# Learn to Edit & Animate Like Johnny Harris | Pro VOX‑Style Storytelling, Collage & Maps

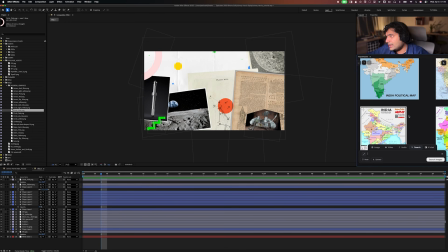I guess we can work with most of them, but I think I like the one that's the cleanest, which is this one.
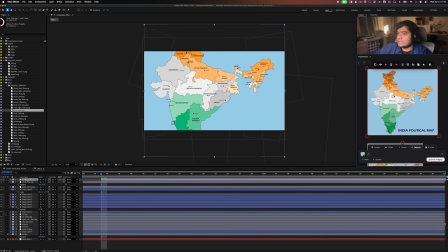So I'm going to just one click send it to my comp.
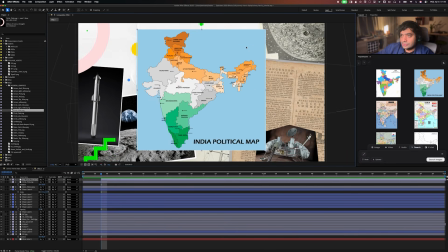I'm going to one click zoom out, bring this image down, and I'm going to animate this map in actually.
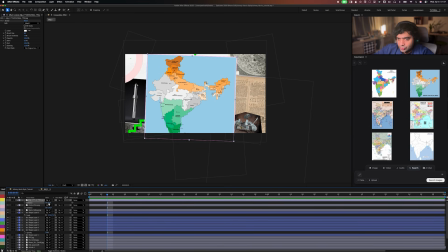And I'm going to rotate it slightly as well. -2 would be better. And I also don't like how perfect this image is. Maybe I want to add something like a texture on this image to make it a little bit more handmade, but I will animate this in a second.
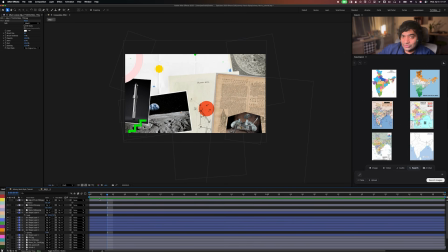So we can now enter the last and final stage of this tutorial, which is to animate a bit of this sequence.
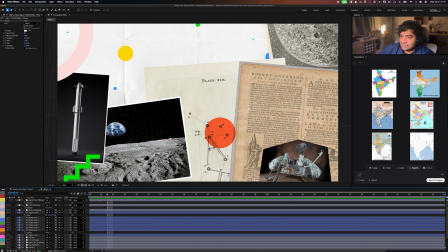So I'm going to go about showing you how I animate certain like paper and make it more realistic. What kind of motion do I use? How do I animate the modern graphics on top of it so that it doesn't overbear the analog part of the animation and the story, but at the same time complement it?
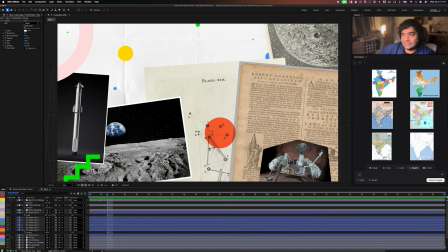And also I'm going to of course animate the map in and animate something on the map, just as an example of a map animation. The first thing I want to do is add a bit of effects and add some depth into this. I'm going to start with this image.
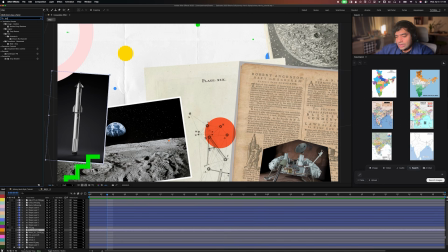I'm going to go into effects and presets. I'm going to go and look for drop shadow, drop it in here straight.
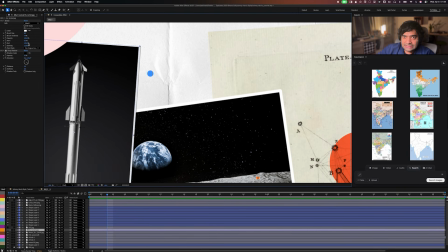And we've got something very, very subtle. So let's increase the distance just a bit. Let's keep it at 8. And I will also just put the angle slightly down.
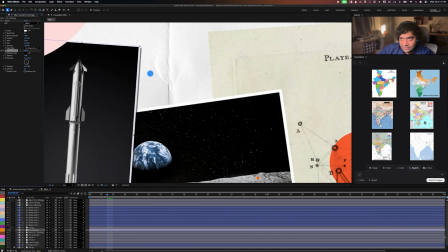So maybe a little bit here is fine. And then bring this distance back again to 10. But maybe 10 won't do the job here because I changed the angle. So I'm going to make it 12. And that I think is already good. I don't want something more than that. And we can also increase the softness.
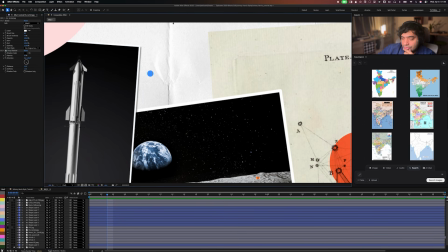So that really gives you this really nice little blurred out shadow effect, gives you that realistic style and visual.
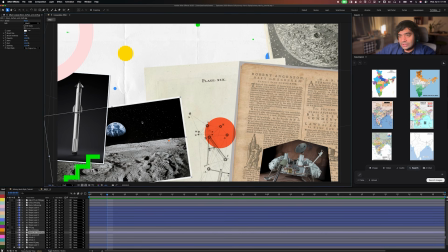So I'm going to take the drop shadow and paste it. And this is important. You want to use the same drop shadow effect because you don't want like to be away from the consistency of the shadow. Like we've now decided the light source is on the left side of the screen because the shadow is falling onto the right.
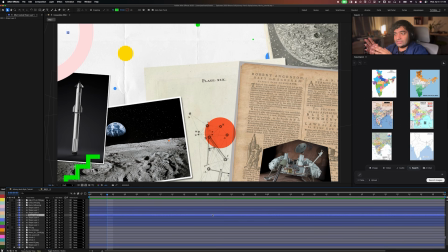So you can't have a different shadow on some different objects. And I'm going to take this image as well, add a shadow in here as well. And as you can see, you've got some really nice shadow in here, here, here, and that's more than enough for me. Looks really, really nice.
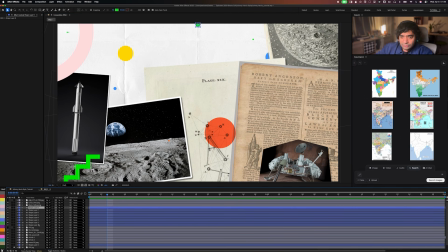Another thing that I really like to do is take all the modern graphic parts, so like these shapes, and add a blend mode to it. So I'm going to add something like multiply. And what multiply does is it really nicely blends the image into the background.
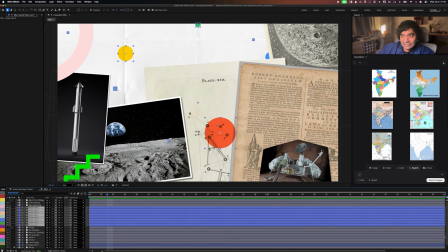You see the texture is kind of coming through. So I really like how it kind of merges with the background.
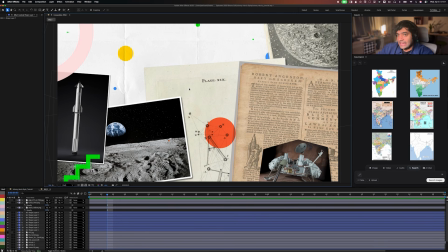And another thing that I did want to do is add some paper texture onto the map. So now I think we are ready to animate. So if I were to plan this out,
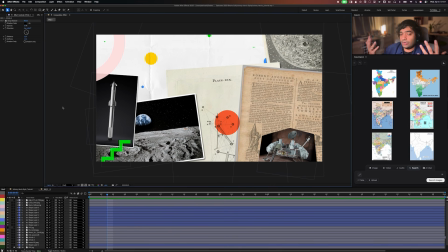what I would like to do is maybe have some things already on the screen and then some things kind of just slide in. So the papers just kind of slide in and then the map can slide in and then I can animate something on the map.
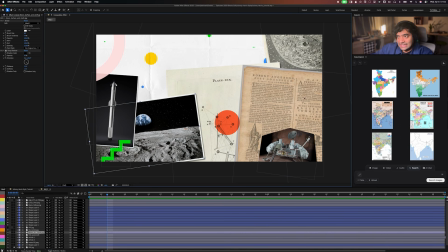I think that's a good way to go. So what I can decide is I take these things like this article, these two images in the side, this article as well, and maybe even this image in front, and let's animate these.
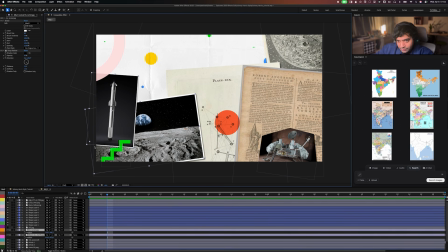So let's take these ones on the left for now. Let's put position keyframes and rotation keyframes. So I did Shift R to just show the rotation after the position. And what I'm going to do is I've already set the keyframe here.
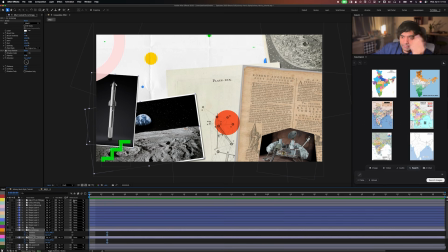So I've locked the final position and then I go back and then I can take them out of the screen. And I don't want them to enter from the same way. What I could do is make a little bit of a change on the rotation.
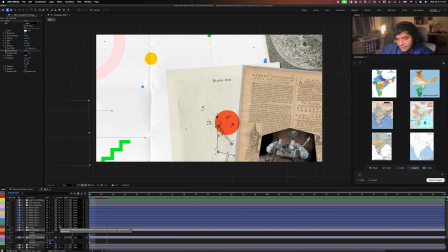So -2, and this one could rotate the other way. So 4, and then it can kind of come in like this. I'm of course going to move this way ahead, say 10 frames. Let's just play it once.